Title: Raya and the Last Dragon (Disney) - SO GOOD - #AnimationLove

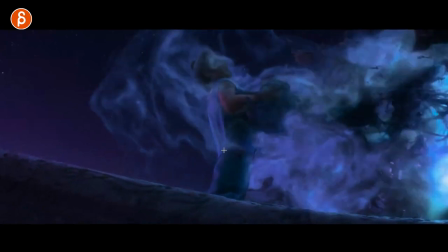(3:37)
love the effects in this then it gets pushed up here and
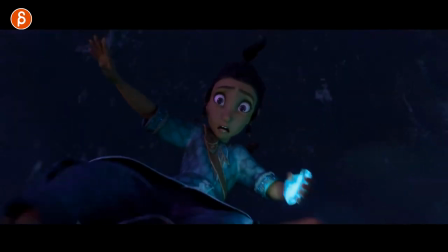(3:43)
then drop into that pose it's really cool this one i just wanted to add that just
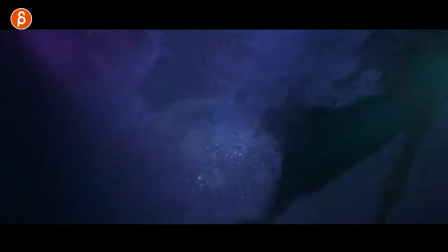(3:48)
because water is usually fairly clear in movies it's i don't i don't
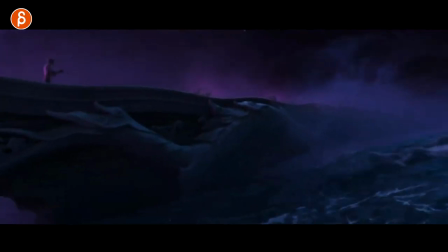(3:52)
remember anything that's kind of you know kind of dirty or cloudy in
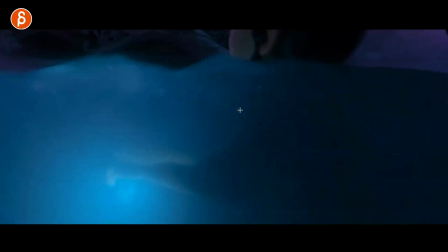(3:58)
this moment i don't know why but i love this i love the look of that it's just not super clear
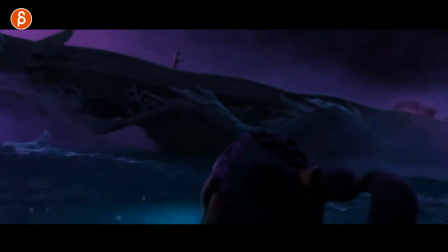(4:04)
camera's really cool the water's really nicely done just a great sequence too this
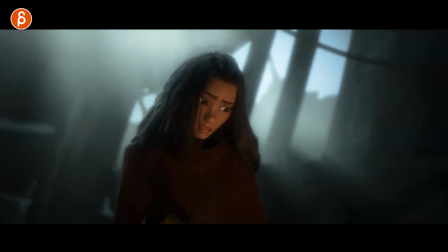(4:10)
shot is absolutely bonkers just because it's so long and you can see here there i'm gonna play the whole
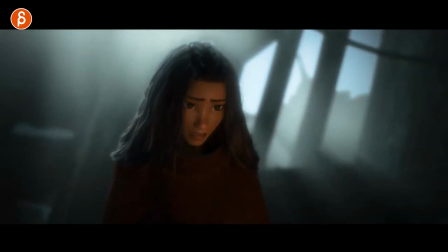(4:15)
thing out it's gonna get some copyright strike probably it's because of the length of it uninterrupted but i love the slow pushing you
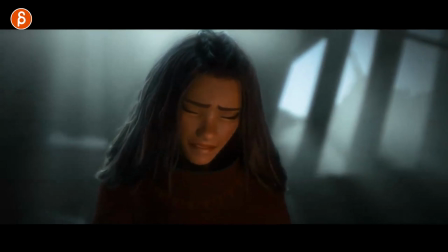(4:23)
get closer and closer to the face the changes in her emotions there how she starts to slowly break down a bit crying i love that wipe how it's out a
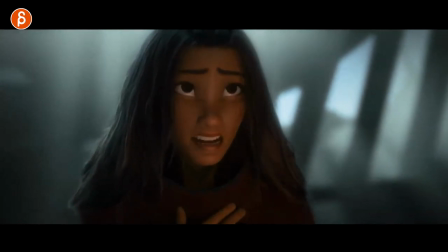(4:32)
clean swipe with the hands and especially the corners
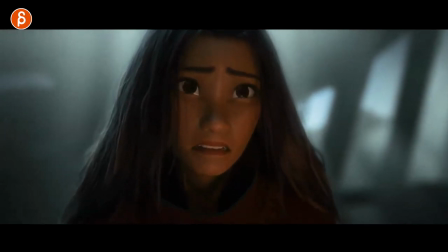(4:37)
there's something when we cry that the corners of our mouths they go down it gives you a specific shape
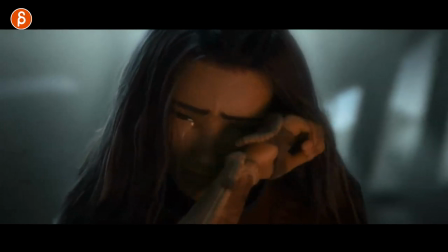(4:42)
and she has that throughout you can still feel the breathing in there so good let's go in there there's so many great moments again like
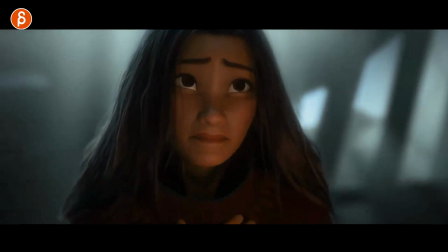(4:51)
to me it's mostly as we get to this like the whole build-up is really really great and how she stays in
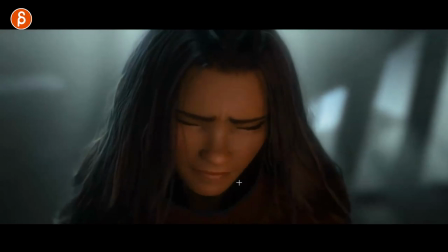(4:57)
that shape here throughout it's really such a long shot so hard to do
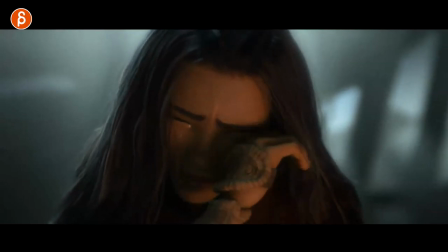(5:03)
that just the complexities of how that hand comes up here the fingers like that we stop a bit and then it's a wipe like that curling of the fingers there
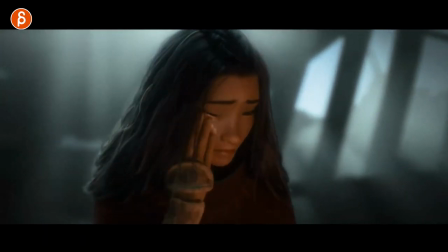(5:10)
just like when we get to the first swipe it's not like a clean arm up but you have that push on the skin
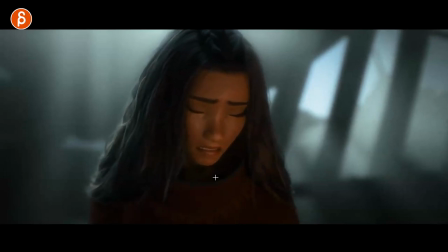(5:18)
you can feel that and you get that slight rotation down over and it's just nerding out on something or an emotional shot but it's just such a great shot it's just so
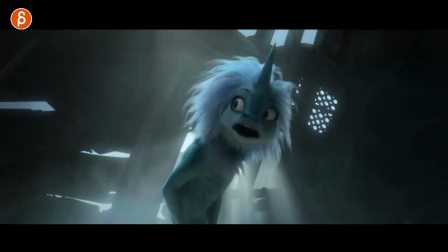(5:26)
good and it's time for sisu's intro and i could include every shot it's so well done and what i highlight here
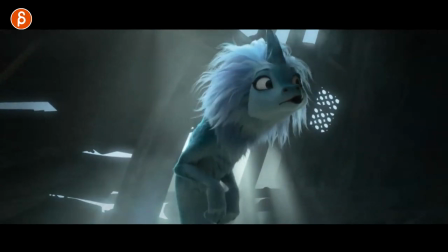(5:34)
is the hello that i love that to that shape just really expressive shapes in in dragon and human form but i love this that and then the closing of the lips into hmm with the move of the eyes over here let's play this again
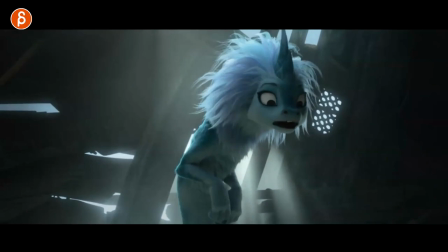(5:49)
just every shot you can frame through with her and just look at mouth corners the blinks just how she moves is so well done whoever
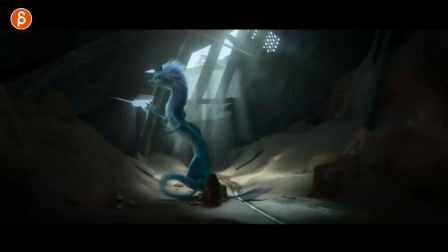(5:56)
animated this such a good job for this one is when she grabs her tail i mean i talk about creatures in my classes i talk about just look at the attributes of a creature and then what could you use right she has she can stand and she can be on all
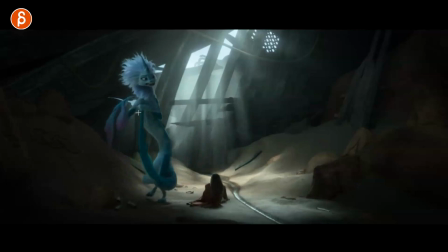(6:10)
fours you got the long tail you got the hair there's so much you can do with this creature i love that that she is you know there's fear in there and she wants to hold on to something it's like you know like a kid holds on to a teddy bear or you're in the bed you have your blankie to protect you just there's something and i love that little squeeze too if you go there frame by frame
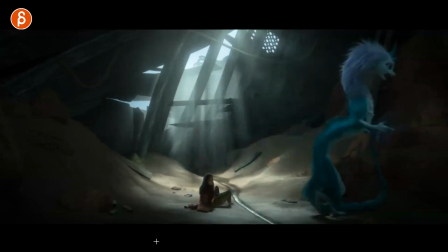(6:28)
just that moment there's this great usage just of the anatomy of the character and just the walk just everything about that character is so well done
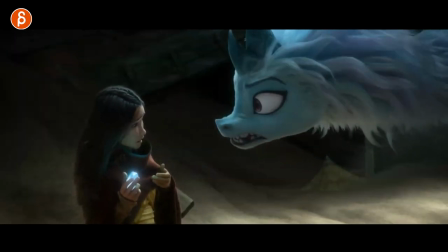(6:35)
and this one it's the nose wrinkle i know it sounds silly to point something out that small but i love that as she goes and goes through our awesome expressions really expressive facial expressions this that thing here it's played the whole thing again as she goes through there
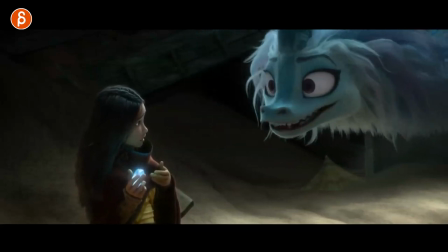(6:51)
like it's a great shot with head accents and just expressions but that little thing caught my eye i thought that's really cool to see and it's rare to have that when you
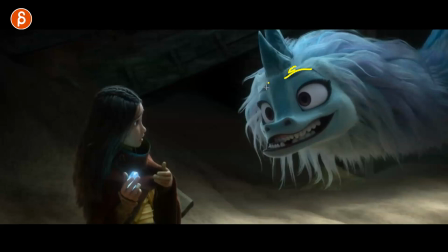(6:59)
have on rigs when you bring the eyebrows up to have those folds either through the geometry or bottom map or textures however you want to do it
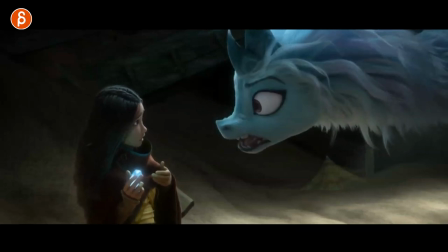(7:05)
it just adds a lot to the characters and i love this it's a tiny little thing but i want to point it out you know they're
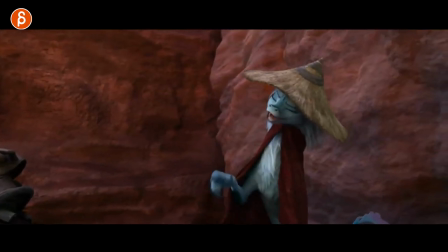(7:12)
going to bring up props and sets but i love other two things so i'm going to go to that second part later but this here is
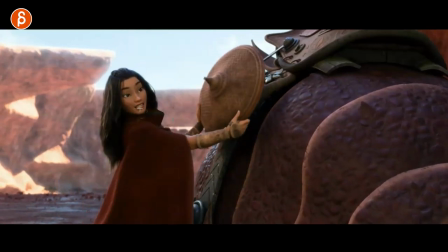(7:18)
that she has her line and she still has to do this but she goes back and forth between looking at the character she wants to talk to
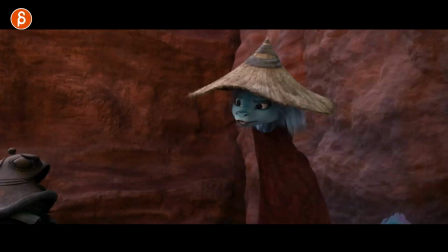(7:25)
and looking at what she has to do here and the reason why i'm pointing this out and if any students are watching this is because you have to
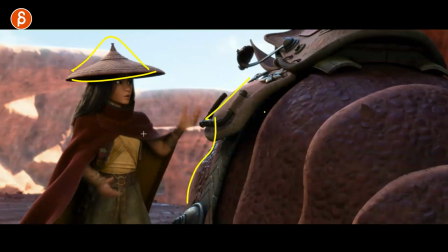(7:32)
start practicing use of props sets whatever you have because in the movie the character is going to be surrounded by all kinds of things including
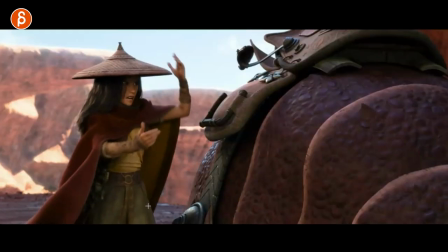(7:39)
handling props and you know interacting with sets and it's something good to practice but not every character can just be in
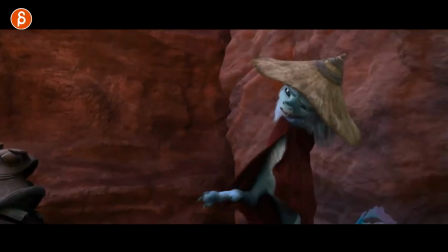(7:45)
an empty background so that was really cool i love that secondary action of looking back and forth and then this
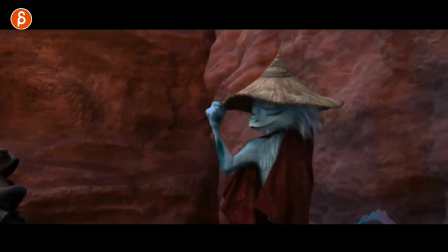(7:52)
this is to crack me up oh this is when i would say so good it's such a fun move the hops the arms
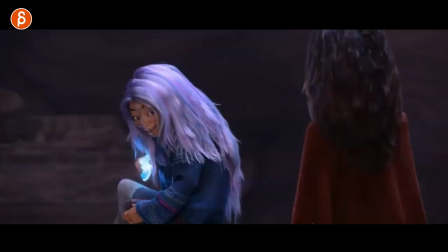(8:01)
oh it's so well done i love it and now we get to human form sisu and
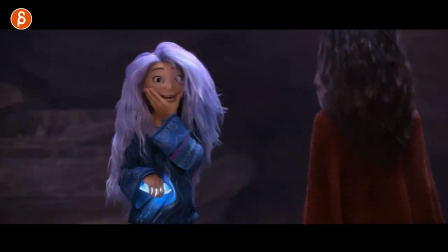(8:06)
i mean the highlight reel just continues come on that shot is just absolutely
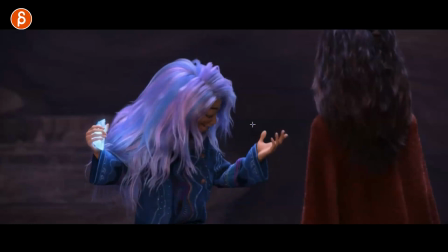(8:12)
bonkers again the expressions the peel of their face everything's great beautiful hand poses again frame by frame you can go through this and it's so awesome
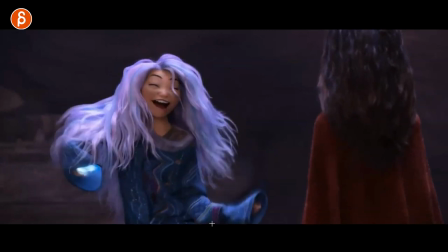(8:20)
but that i love this and i love that with the long sleeves there's a lot of playfulness with letting the sleeves out i feel bad for animators
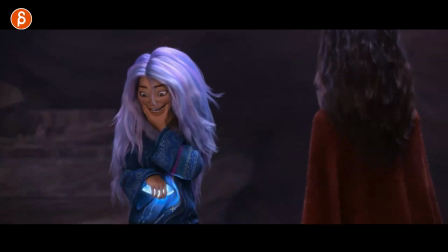(8:28)
who post out the fingers and then you can't see them throughout a lot of the movie let's watch this again i can just i can watch this
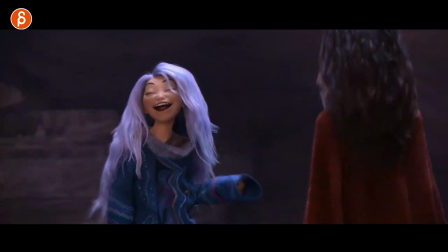(8:36)
over and over and over that move and i love that her eyes are closed throughout that whole thing and then this oh just how that hand
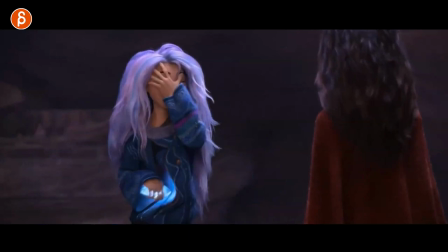(8:43)
comes up and touches the cheek here but then doesn't rest there it goes over into this and then goes down with a slight pull you can see the elongation here in the face and then holding up and how the fingers are still reacting to the cheeks there and like they're all connected it's
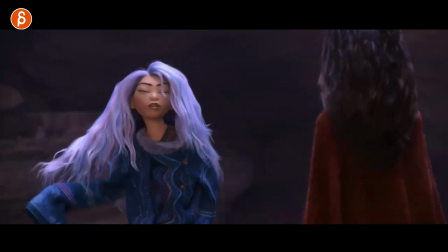(8:59)
just absolutely bonkers i love this i know who did this whoever did this thank you this just made my day it's such a great job
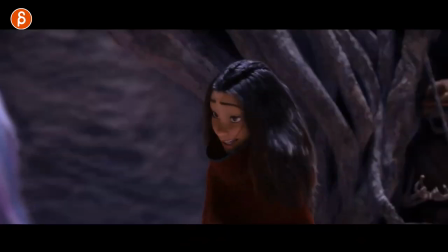(9:05)
this one is actually really great to watch without the sound i mean i can't put in the sound anyway if we get like double strike or something but
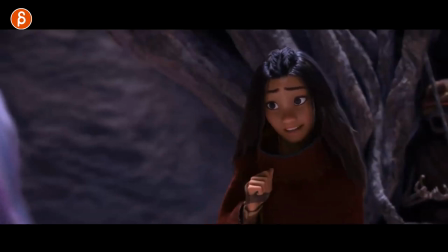(9:11)
the head accents the rhythm and the hand gestures that and you can really just you can tell what's going on and i'm also big fan of gestures that are off
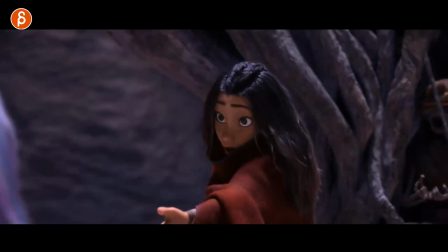(9:21)
screen you can see what's going on but it's not fully composed and clean to the silhouette and i love that i know that might just be me but i love when it's just something that quote unquote an actor does right and you just have it framed like that love this just the rhythm
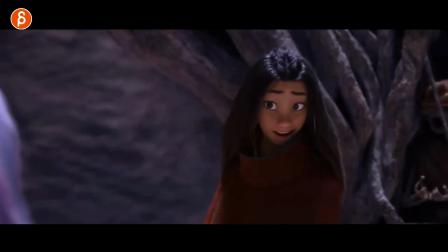(9:35)
and the holds then move over there instead of with the head right there and then that again i got to go through there and look at hand poses it's very very clean and that look at the complexity of that you got a really nice triangle hand pose even through
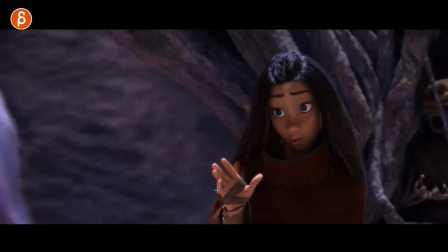(9:50)
that it's nice and clean then you got that change into this with the complexity here into that nice close